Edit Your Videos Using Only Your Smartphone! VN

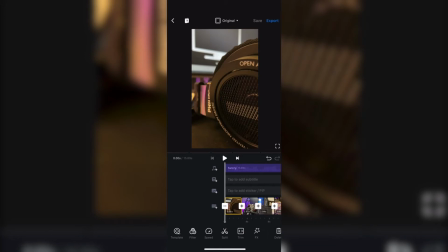(3:31)
right now i'm gonna give you a little tip from me to how to make your video look
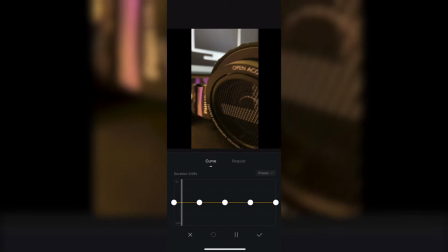(3:36)
much more smoother so let's slow this video down by half
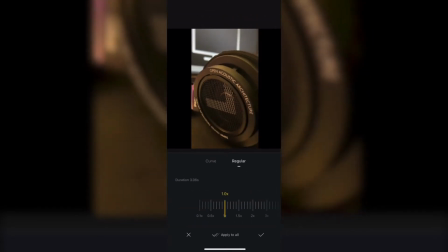(3:41)
so you can go to regular and go to 0.5 times
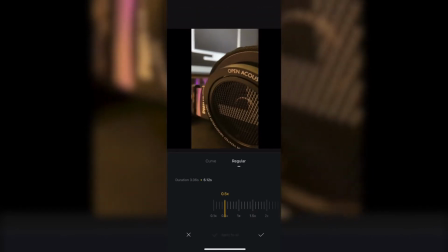(3:46)
which is half time and apply to all so it applies to every single
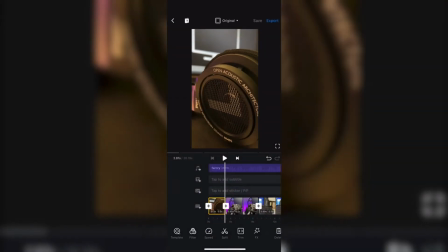(3:51)
clip and it gets stretched out by double because you
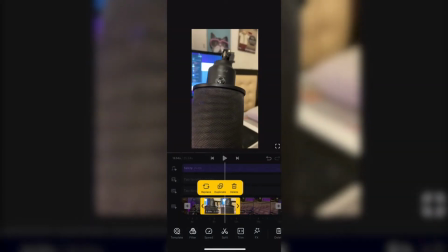(3:55)
slow it down half so the time gets stretched i mean it's simple math you you guys
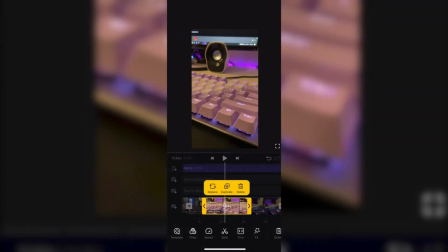(4:00)
can do it so yeah just slow it down by three seconds again and what this does
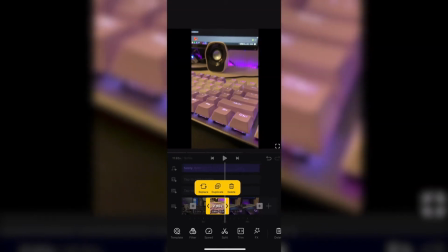(4:05)
is makes the clips much more smoother so it's more cinematic
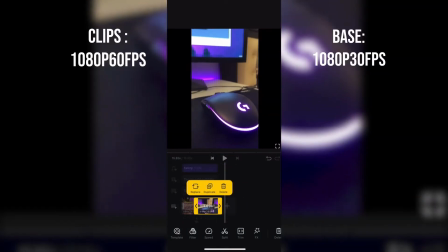(4:09)
like and why I can slow it down in half is because I recorded these clips at 1080p 60 frames per second and the base of this timeline is
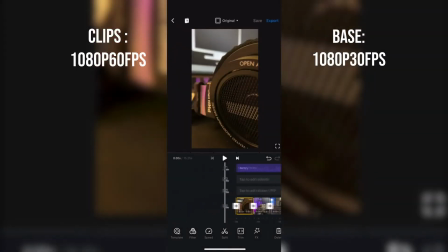(4:18)
1080p 30 frames per second which means 60 divided by 30 is
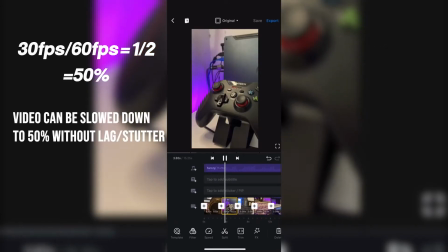(4:23)
you know 1 over 2 no wait 30 30 over 60 is 1 over
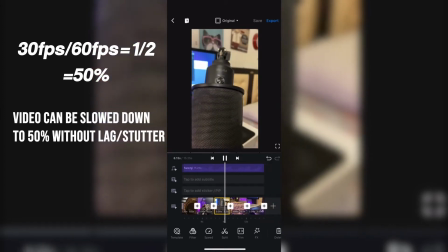(4:28)
2 so as you can see it's much much more smoother
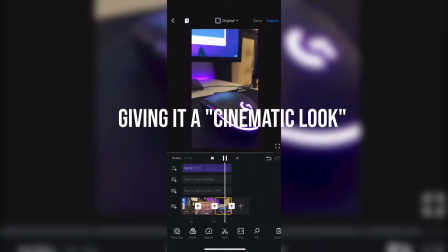(4:33)
yeah it looks cinematic ain't it yeah now
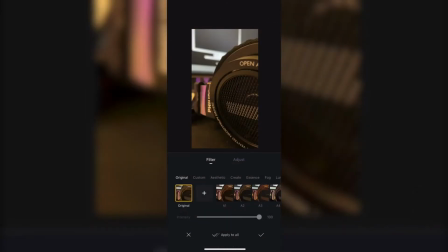(4:38)
comes the fun part filters all right so in vn does
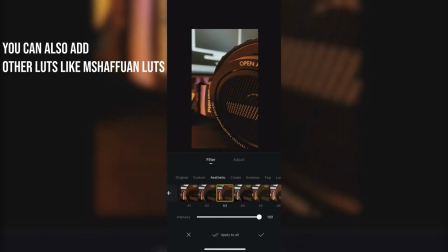(4:43)
suns and suns there's a lot of nice filters basically you got
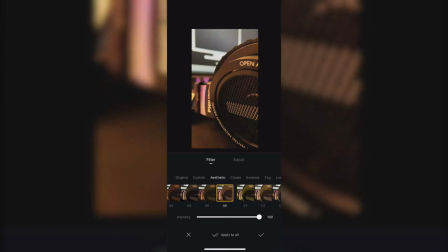(4:47)
cinematic filters you got dramatic filters you just you got filters for days
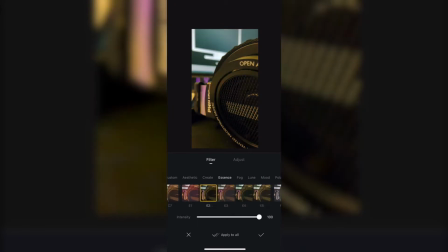(4:52)
just look at this there's so many to choose from you can't even like decide
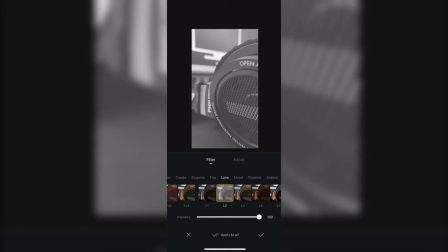(4:57)
you have the black and white you have that that and that
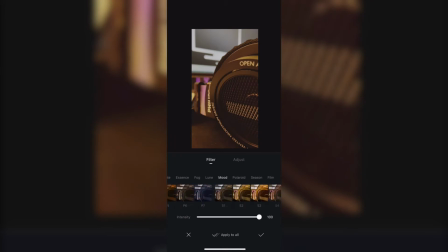(5:02)
and that yeah so yeah you can just it's countless there's so many
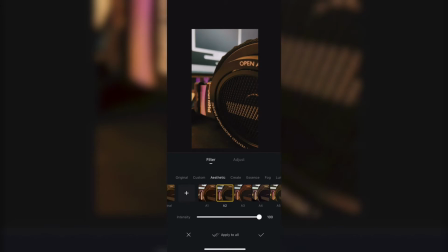(5:07)
filters so my favorite is the a2 which it looks more like an orange and
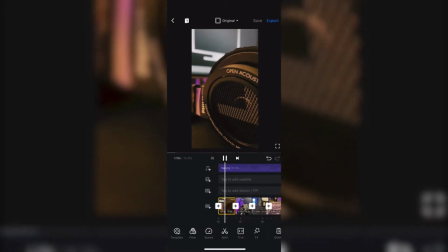(5:12)
teal filter and i turned the intensity down a bit
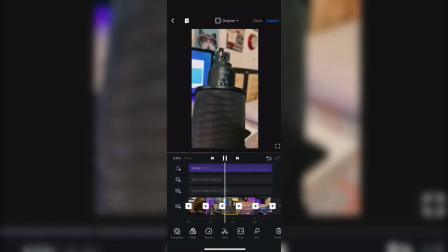(5:17)
so make sure it's not too contrasty and as you can see it looks so
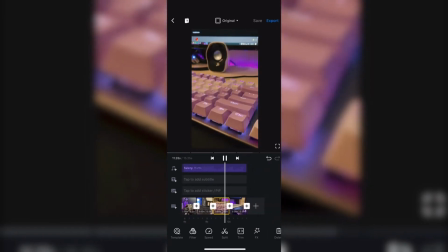(5:22)
cinematic it's like an orange until vibe you know so
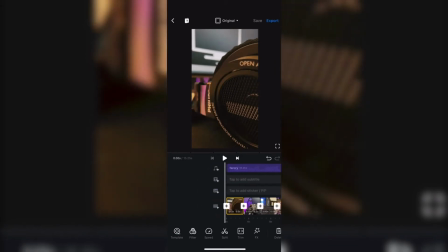(5:31)
now let's add a title to so we actually so the viewers actually know
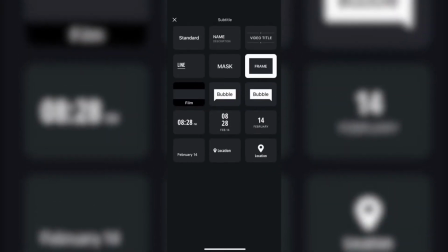(5:35)
what they are looking at so as you can see there's many many presets over here and uh yeah for example film makes
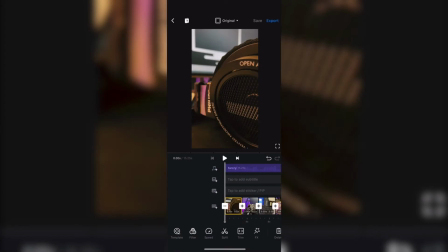(5:45)
give you the black bars the cinematic black bars but i'm not gonna use that here because it's phone format so let's go for standard title let's rename
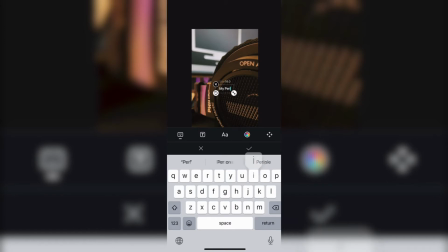(5:55)
it my peripherals there we go
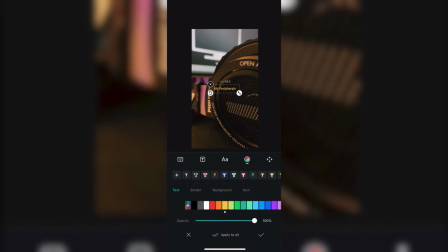(6:01)
and let's change the color so you guys can see that you can do multiple stuff with your
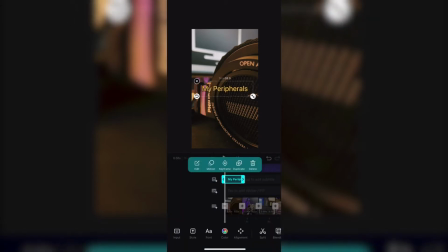(6:08)
text you can also animate your text in vn which is pretty cool you have motion tracking you can do keyframes and it does countless it's it depends on your creativity at the end